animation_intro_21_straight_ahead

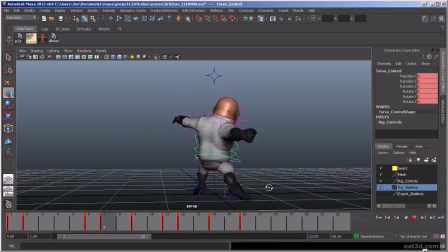[33:29]
It's almost like a foot stomp and a punch.
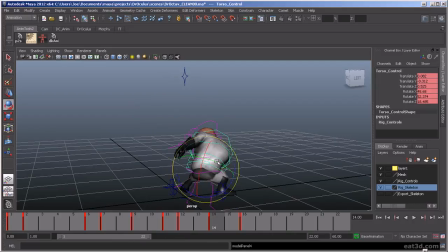[33:43]
And then here, same thing. We're going to overshoot. We're going to twist this a little bit more, and then the body as well to get some extra whack out of that.
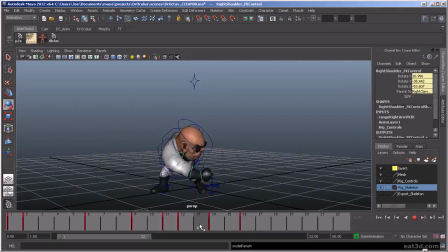[33:59]
And then the arm is going to continue to follow through on this.
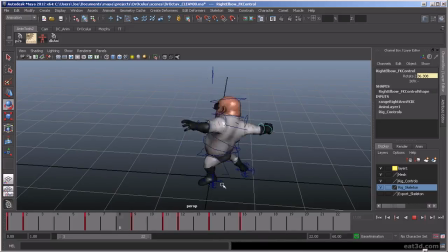[34:17]
Now you can see I have it following through too much because it's kind of popping at the end there. So I actually think I want to bring this up here.
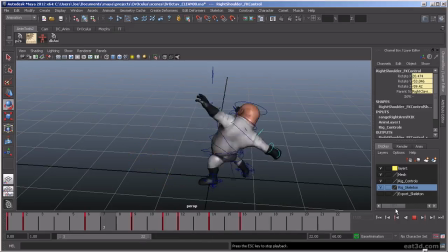That's feeling a little bit better.
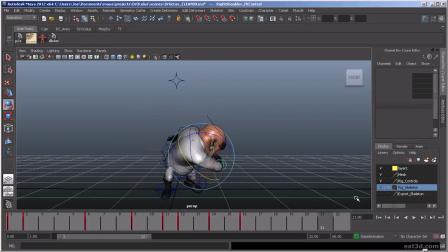[34:52]
Get it from the front. Now it's still feeling a little the angle here, oops, versus the angle down there seems a little off. So I might want to bring it down,
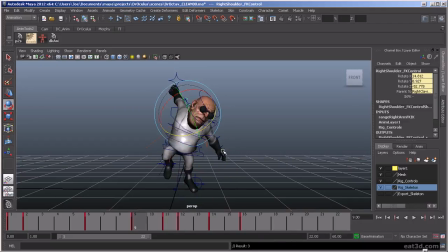[35:13]
since it ended up being more of a kind of downward punch. And then I can kind of come up.
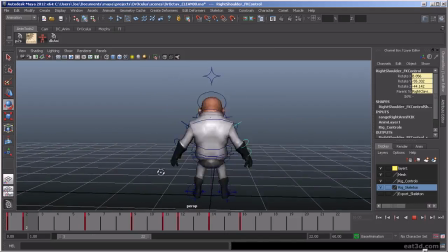And then you continue to flesh it out. And I actually might, instead of having
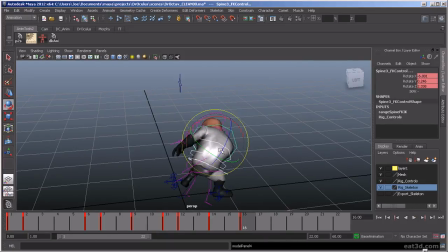[35:51]
it start to come back here, I may have it continue to twist through. Just have the body kind of pop.
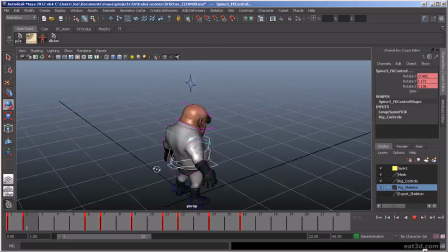Alrighty, and then I would continue to, break this down more.
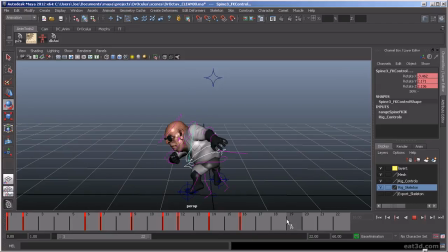[36:23]
I'd give it a little bit more settle time at the end of the punch, and then I'd have him go back to his idle pose. You can select all here,
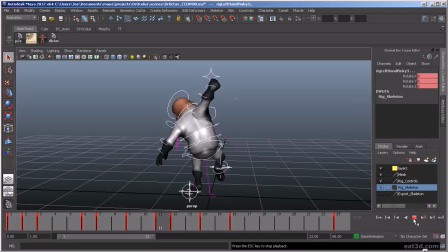[36:38]
and then middle mouse drag, let's say right here, save. And then he's starting to go back to idle. But just putting that in there so I can get a sense of timing. And let's see, want him to hold that pose for a little bit longer
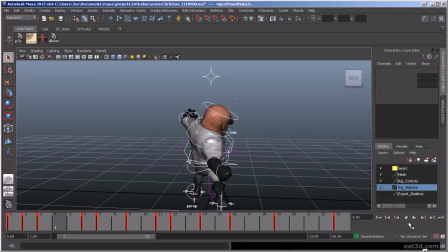[36:59]
before he goes back to idle. He's going back to idle pretty quickly, but usually that's what you want. Typically don't want to take a ton of time for him to get back to idle.
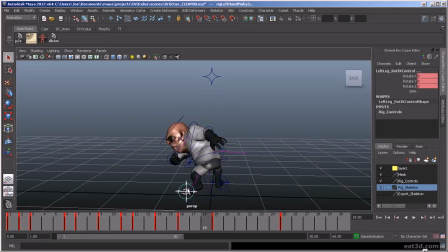So I'm going to keep that foot there. Have him get back about there.